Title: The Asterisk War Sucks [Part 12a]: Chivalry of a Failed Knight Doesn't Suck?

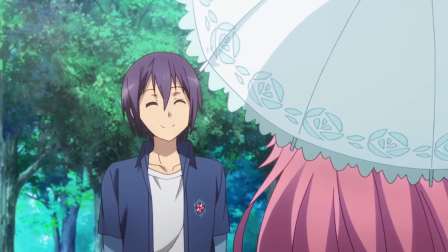Episode 3 of Chivalry is probably the worst in the series, but for pretty different reasons compared to the Aswar episode that it parallels.
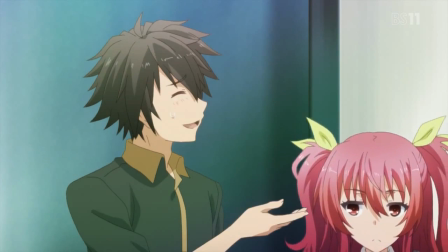Like that episode, it revolves around Stella going on a date with Ikki, but in this case they end up with Shizuku tagging along as well,
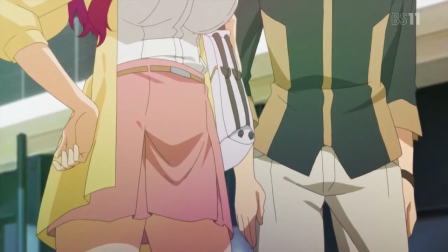making it sort of like a portmanteau of the similar scenes from episodes 2 and 3 of the Aswar. All of the characters in this series have exponentially better fashion sense than Yulis or Ayato,
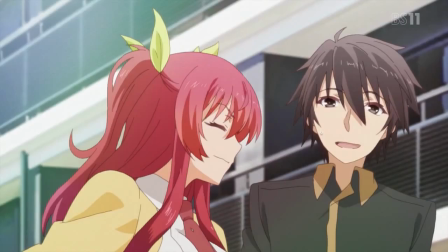with Ikki and Stella looking smart and far less out of place than Yulis' weird gown, while Alice outfits herself and Shizuku in some decently trendy fashions.
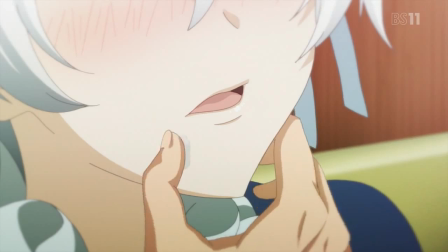The first part of this episode consists mostly of obnoxious flirting, but at least it bothers to drop some lines into the mix which flesh out the characters.
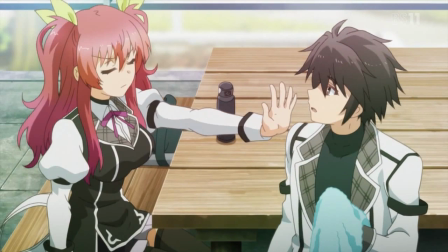Towards the start, Ikki and Stella actually have a conversation about something which is neither directly relevant to the plot nor sexually charged,
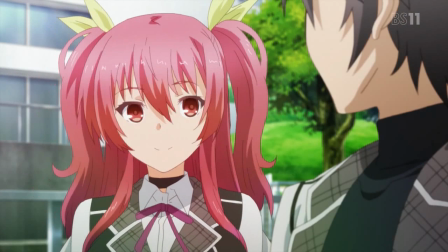making the connection between them begin to sink in a little better.
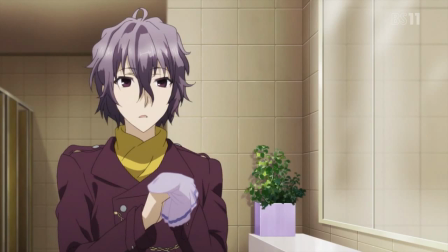Later on, Ikki talks about how surprised he is to see Shizuku opening up to someone the way that she does with Alice, and we get a lot of basic insight into the kind of person that Alice is.
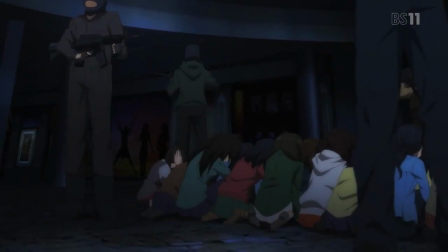The second half involves an action scenario in which the people in the mall are held hostage by a bunch of dudes with guns, led by some asshole magic user.
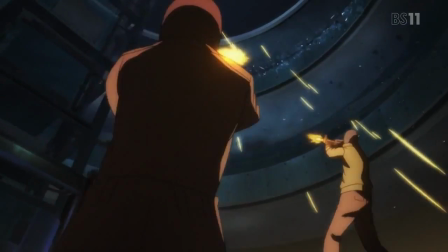This whole scene ends up being kind of ridiculous and out of nowhere, but it beats the hell out of chasing hooded dudes through the forest,
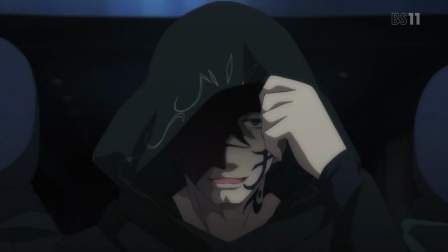since this hooded dude not only has a much more decorated hood, but also reveals his face and his unique powers as the scene continues.
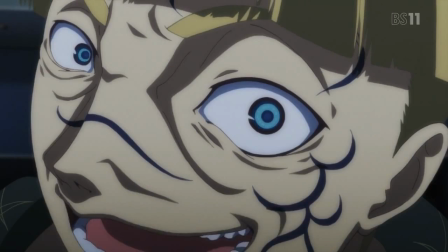Unfortunately, this scene also involves the bad guy forcing Stella to take off all her clothes in a sequence which is
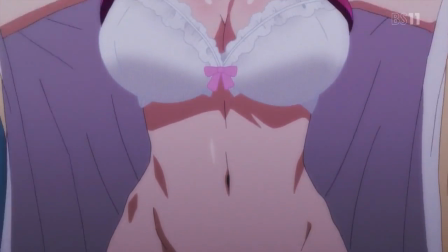way too obviously meant to be titillating for the viewer in spite of the disgusting circumstances of the situation.
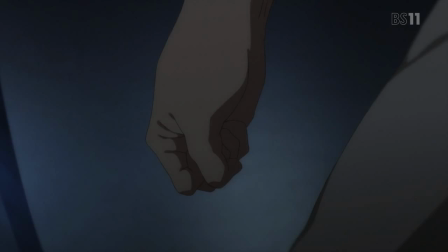At the very least, Stella herself seems to give less of a shit about this treatment than Ikki does and stands with bravery throughout the scene,
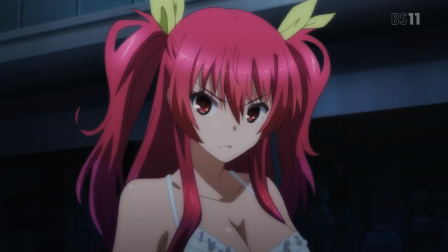never becoming just a victim, but still it's kinda gross.
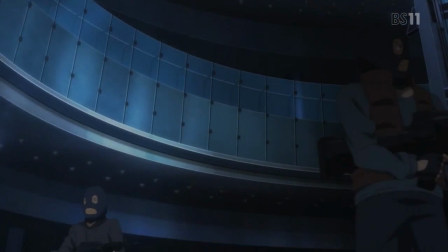If there's any reason for this scenario to happen around these characters, it's mostly to show us the dynamics of their fighting techniques and to establish their moral compass as a group.
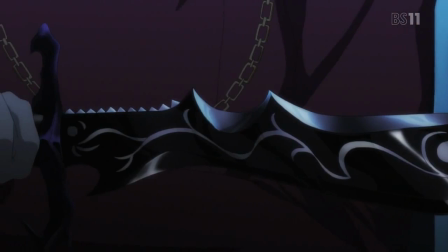Alice and Shizuku are both very careful with their planning and timing, to the point that Alice prevents Ikki from moving when Stella is in trouble so that he doesn't interrupt the plan.
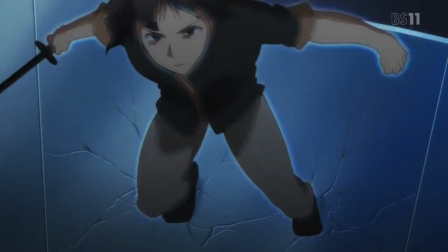Shizuku's power is used for a defensive trap, whereas Ikki and Stella are more about rushing in and getting damage done.
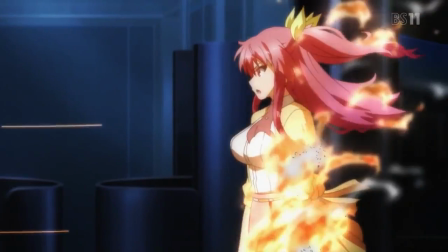Stella's fire is even completely impervious to bullets, which makes her objectively better than Yulis.
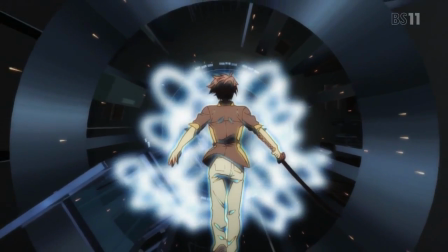We also learn about the ridiculous but kind of awesome way that Ikki's magical technique works.
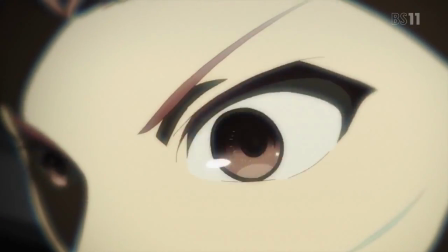Apparently, he can pretty much reroute the synapses in his own brain to focus all of his concentration on
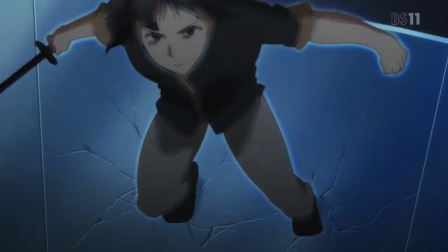a single point by blocking out things like color and detail in order to hone his reactions and speed.
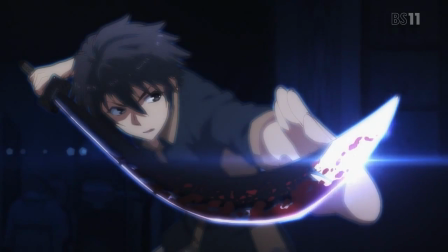It's worth mentioning as well that Ikki doesn't hesitate to sever his opponent's arm,
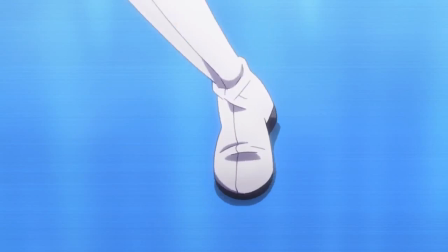which is more brutal than anything that happened in the supposedly deadly tournament held in Aswar's dark and violent city.
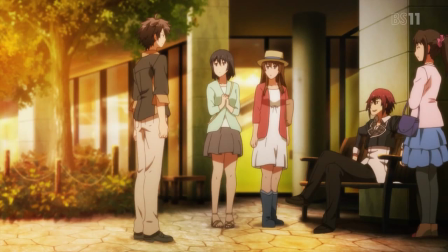More importantly though, the end of this scene introduces us to the asshole who's going to be Ikki's first opponent in these school-sanctioned tournament battles.
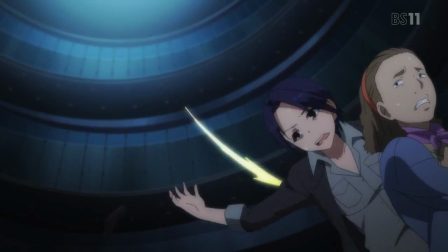This guy is introduced by having him easily take out the remaining bad guys whom the main characters had just been struggling against,
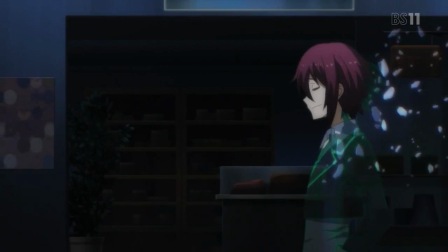suggesting that he might have been able to resolve the situation by himself from the beginning,
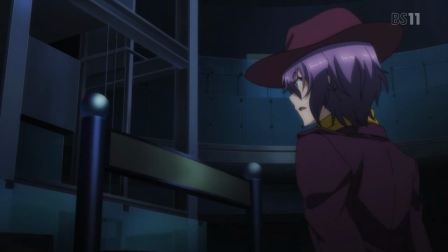while characters who were just established as powerful remark on how they couldn't even sense his presence.
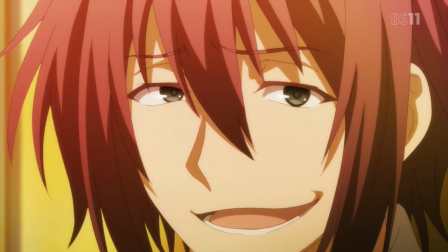He then mocks Iki for apparently having run away from a fight that they were supposed to have a year ago, and generally comes off as a massive cunt.
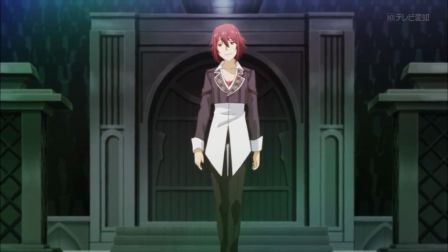Right away, this dude is already a better antagonist than anything that we got out of the first season of Ass War.
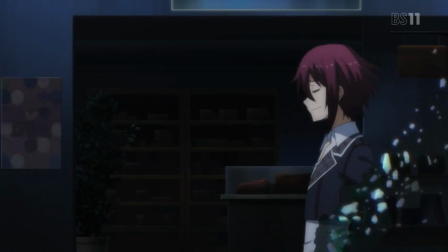Not only do we have reason to believe that he might be even stronger than any of the main characters,
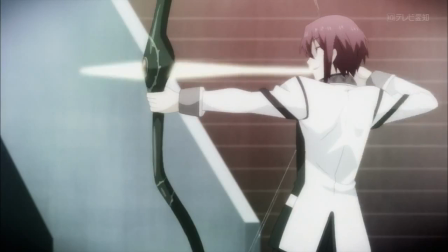in spite of how powerful they've proven themselves to be already, but we also know that Iki ran away from him in the past,
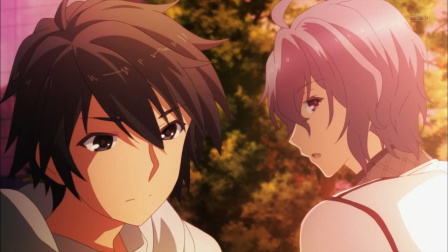suggesting that he fears this opponent.
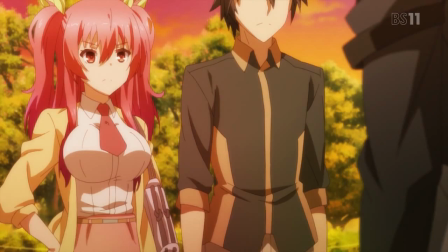Not to mention the guy's a total dickbag, so we've already got plenty of reason to hate him, and the grudge between him and the other characters is clearly running strong.
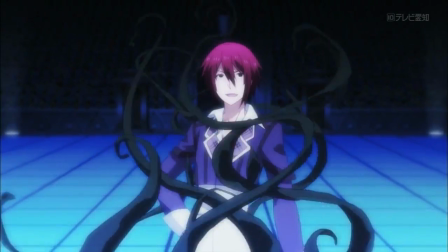This dude might not even remotely resemble a unique or interesting antagonist,
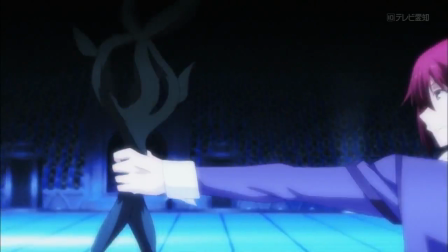but the fact that he comes off as threatening at all makes him a hell of a lot better than what we've had before.
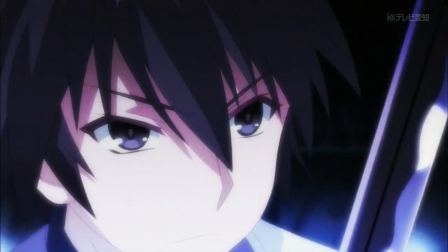So episode 4 rolls around, and just like in Ass War, it's mostly centered around a big fight scene with our first primary antagonist,
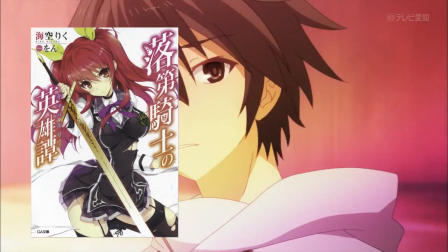being as it is the end of the first volume of the light novels.